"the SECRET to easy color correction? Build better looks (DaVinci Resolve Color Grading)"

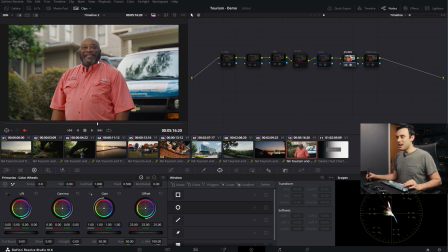8:10 What you'll notice, especially I noticed this kind of in his beard here, as well as the shadows, is just a little bit of cooling going on in the very bottom end of the image.
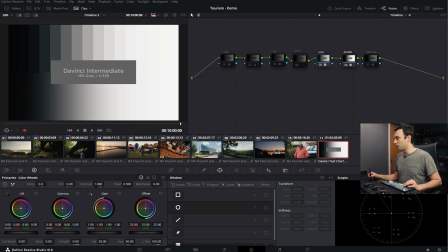8:18 Just to kind of show you what that looks like on a gray chart here, since sometimes that's easier to see.
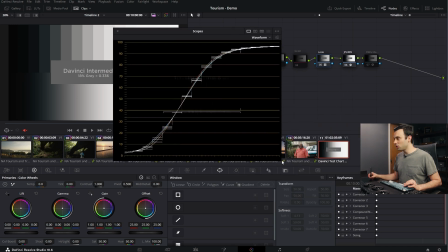8:22 Let me pull up a waveform for you to look at. You'll notice that there's really nothing too crazy going on here.
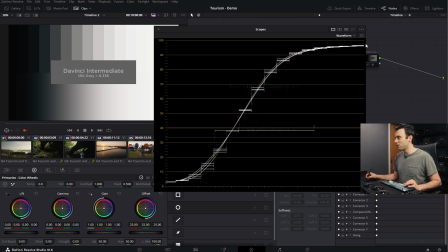8:28 So you can kind of see the little bit of the shadow lift that I have from the contrast curve, the very nice slow approach to the white point. But you'll notice there's a very minimal amount of warming in the top, but definitely more of a cool boost in the bottom.
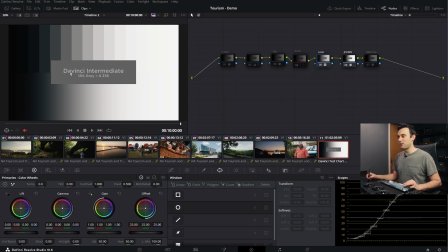8:43 And it's not insane right here. Let me disable and enable.
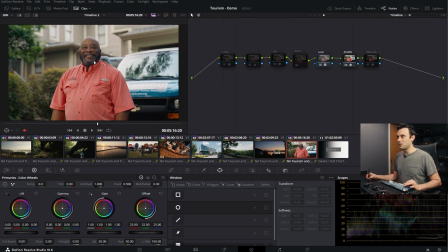8:46 It's not crazy, but it's just enough that as we scooch it in, so here's kind of the on and the off, we get this nice little bit of color separation.
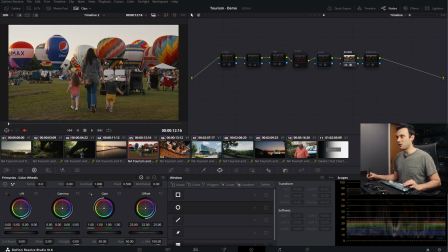8:53 I can kind of show you in this as well. So here it's off and on. You'll notice that kind of in the strollers here and some of the shadows, we're adding that little bit extra color contrast, which is just so very pleasant.
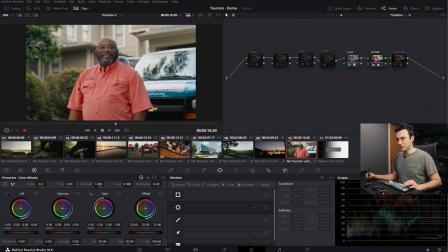9:05 From there, when it came to saturations, I really didn't feel like we needed any more saturation. Like, it's well shot. I like the color management that we had set up. It's already providing some good saturation. And JP's 2499 actually has a density slider built into it, so you can already mess with the density. And I was liking where that was. I added a little more density into it.
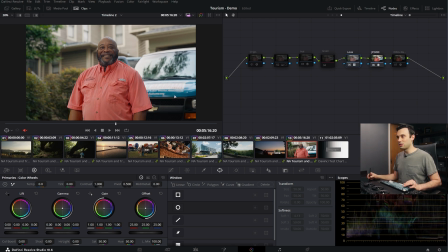9:25 Like, you'll notice that some of the blues get a little darker here, some of the greens as well. I gave a little more density to the greens of this piece than other ones, just to make sure they weren't getting too wild on us. But I really liked the density that we already had built in. And finally, when it came to the hues, let me pop over to the vector scope here so you can kind of see what it looks
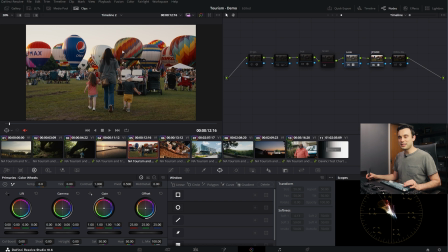9:45 like. One of the things that I was doing with the hues of this piece is I really liked where it started, but I wanted just a little extra grouping than what JP's 2499 already had. So I was kind of bringing the reds a little more yellow, some of the yellows and yellow greens, a little more towards that golden yellow place.
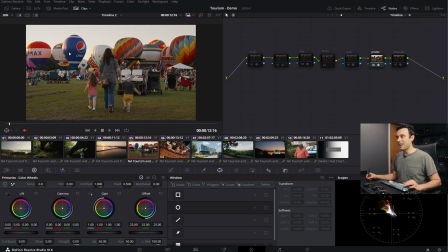10:03 I was also taking the blues and making them a little more cyan. You'll see right here this kind of blue Pepsi balloon. It has maybe the tiniest tone of just this little scooch of magenta. And you'll notice that it really cleans itself up when we enable the look here. And and the green's just a little bit more yellow.
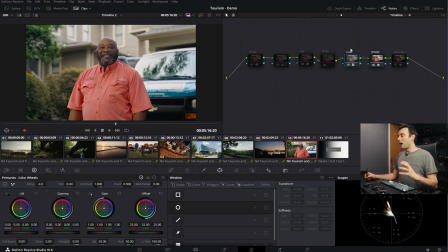10:21 So it's not that crazy of a look, but let me just kind of show you what these elements together look like compared to just standard Resolve color management.
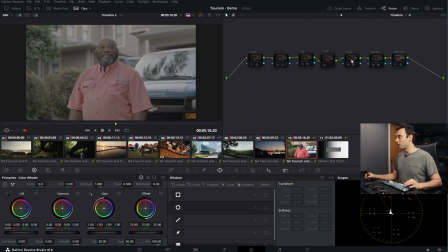10:29 So I'm gonna disable this. Here we have standard Resolve color management, and here is the look plus JP2499.
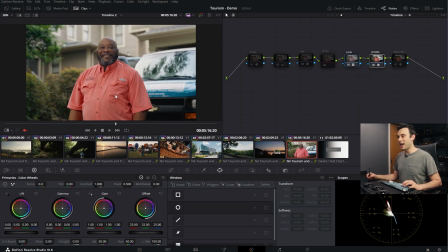10:38 Here's the before Resolve color management, here's the after. Isn't that an immense difference? And you can see how our little choices do so much, right? We were looking at kind of the blue of this car and just sliding it towards cyan is very pleasant. Kind of the pink of his shirt, if you look on the vector scope down here, you'll see how it's leaning a little towards the magenta side of red.
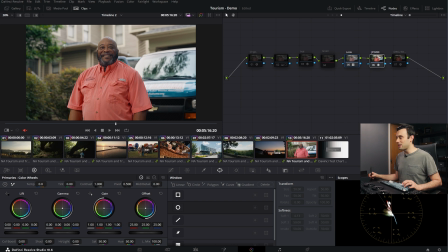10:57 And now it's leaning a little more towards kind of the orangey yellow side of red. It's just these really small elements that create a gorgeous image. And what did I do on a clip level underneath this? Well, really not much. All I basically did was a slight little exposure and contrast adjustment, as well as a little vignette on the outside.
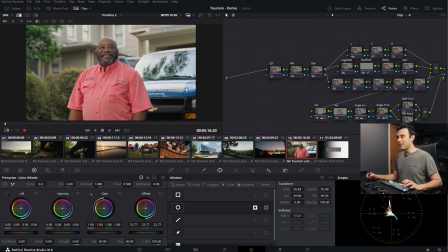11:17 So there's kind of the before and the after. Once again, this is where we started. This is where we ended up. It's not crazy changes, but it does so much for the magic of the piece.
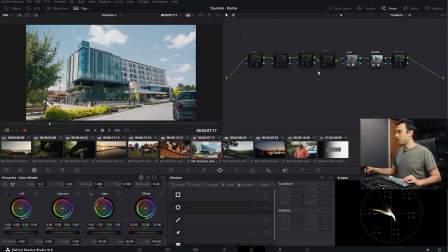11:27 Let's see how this works on some other clips. So this is another clip from the piece, and let me just get a little reference here.
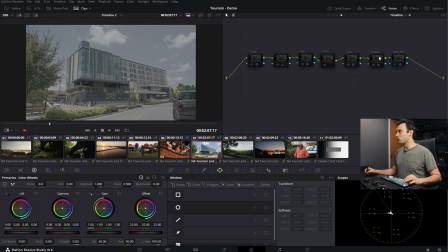11:33 So this is just classic, you know, Resolve color management, and here's our look.
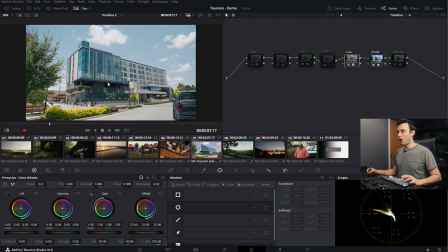11:37 So here's Resolve color management, here's with our look plus JP2499. And what I just love about this is if I go to the just standard Resolve color management look, as I look at some of the blue tones of these windows, they're a little more cyan, but when I compare it to the sky, it's got a little more kind of a magenta issue to it.
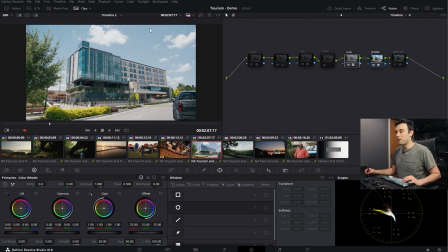11:55 But as we enable our look here, it pulls them together so nicely. I also think that the kind of like bushes down here are another good example of what our look is doing. If we look at this just through classic Resolve color management without kind of our look and intention in place,
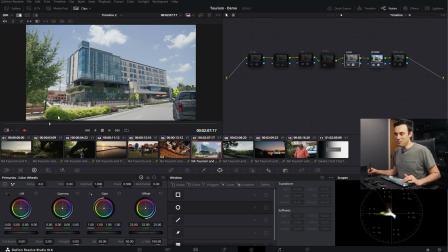12:10 this bush feels, it doesn't exactly feel one-dimensional, but it doesn't necessarily have a lot of depth to it. Look at what happens with our look here.